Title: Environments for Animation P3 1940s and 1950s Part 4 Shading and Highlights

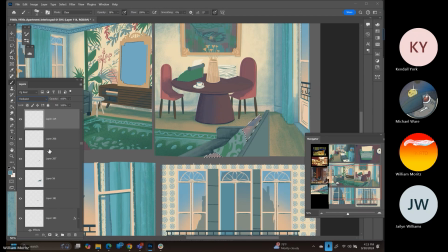Oh, that was me erasing a bunch of stuff. Okay, let's try that again.
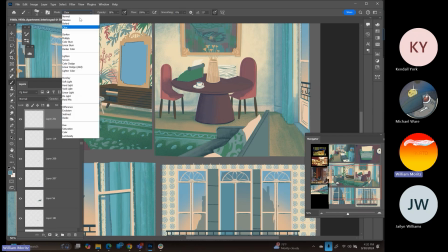And we're gonna turn it on to normal this time.
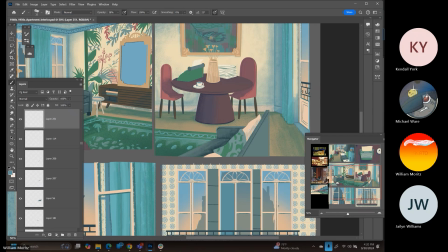There we go. That'll work.
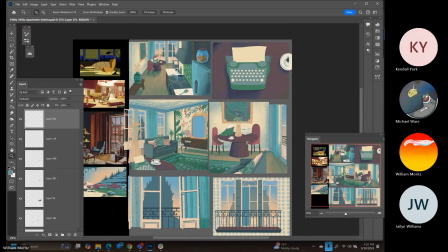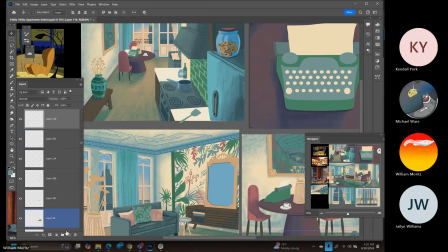Yeah, that makes that pillow drop back
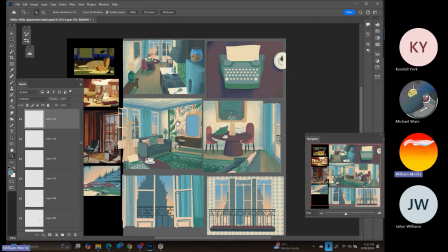just enough, just the way that I wanted it to.
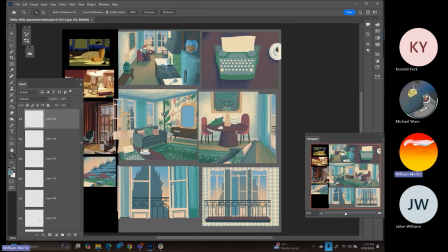Okay, got the countertops to do next. Haven't forgotten about those guys.
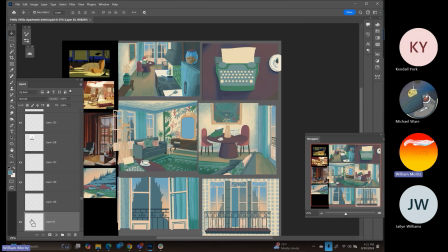It's going to feel weird if I don't render those. And I've got a back wall as well.
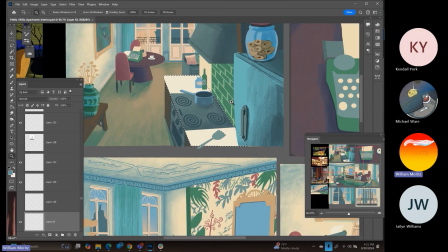Now that I've committed to adding the dots within the scene, if I don't do that, it's going to feel off.
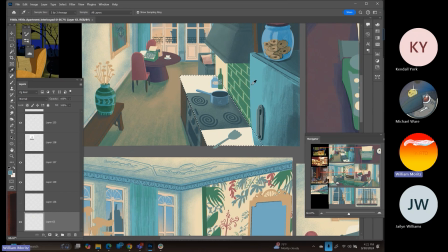So we got this white kind of linoleum countertop. Yeah, let's try blue, see what happens.
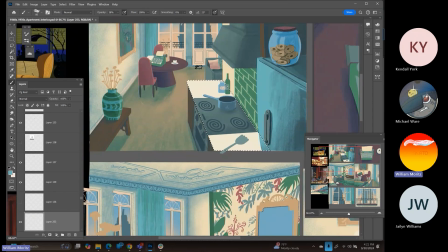We were using blue on the walls as well, so let's see if we can't get away with it on the countertops. Remember, the
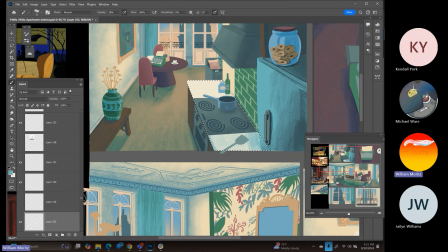corners are my best buddy. I always know that I can add some shading around there. If you're looking for a spot to get started with shading a room and you're not really too comfortable or don't know where to begin, start from the corners and work your way forward. It's going to help you a lot. Give that just a little bit of an edge there.
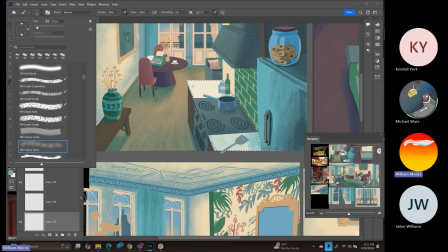And I think I can get away with the rest of this thing. These dots. Just a little bit.
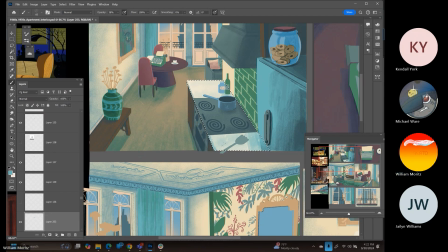Okay, so that's starting to drop away. We'll highlight on the edge of the fridge. Let's turn that on and off just to be able to get an idea of what it looks like.
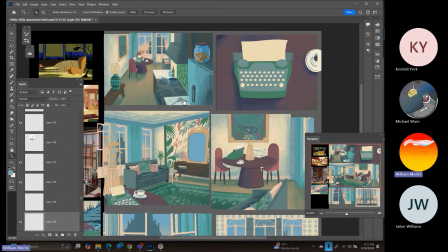Off, on. Big difference. Dropping it back there looks much better.
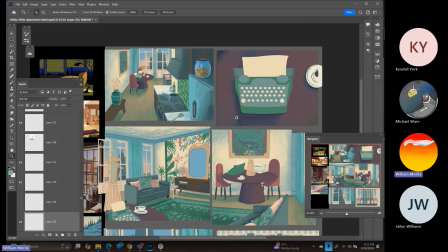Don't want to forget about the spatula. And so this is one of those reasons why it really helps to be methodical with the way that you're working through these particular shots.
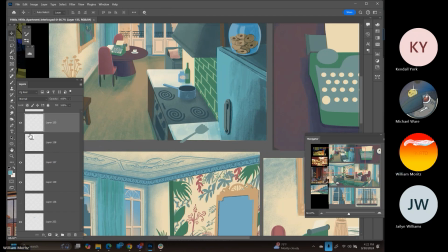Otherwise, it starts to become a real bear to do this stuff. Okay, so we got that gray.
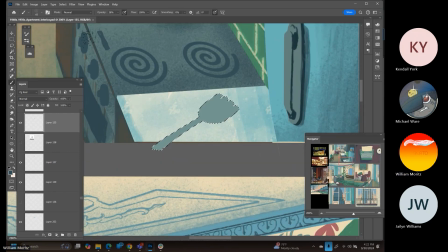We know that that gray has this shadow. Trying to use some type of design language here, so I'm not just making up different rules for each section,
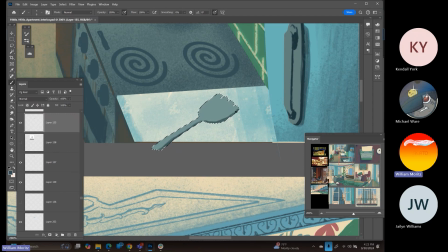but instead there's some design language that's related to the color scheme that I'm working within. Stinking spatula. This one of those items in the room that just isn't that important to me, but it needs to be there or it won't look right.
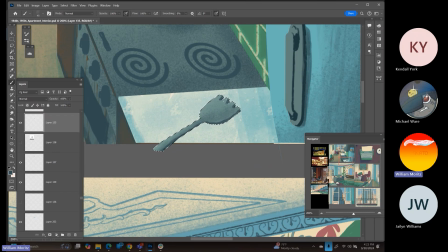So let's give it just a little bit of shading, just a little bit of texture. There we go. Gosh, you know, if we want to be real fancy, we can go through and let's add
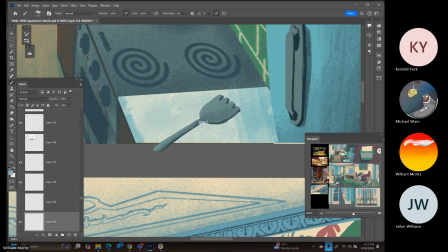those grounding lines to the spatula. It always helps.
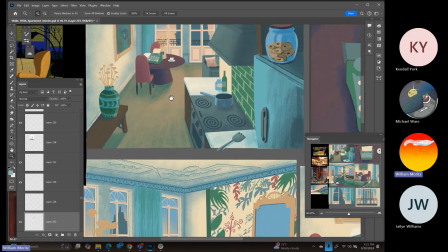I'm telling you, when you ground this stuff and it actually looks like it's placed within the scene, you make enough of those little decisions and it makes all the difference in the world.
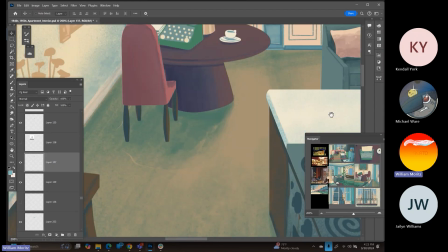So we got these bottles over here. I'm not going to forget about those guys. Got a nice dark green.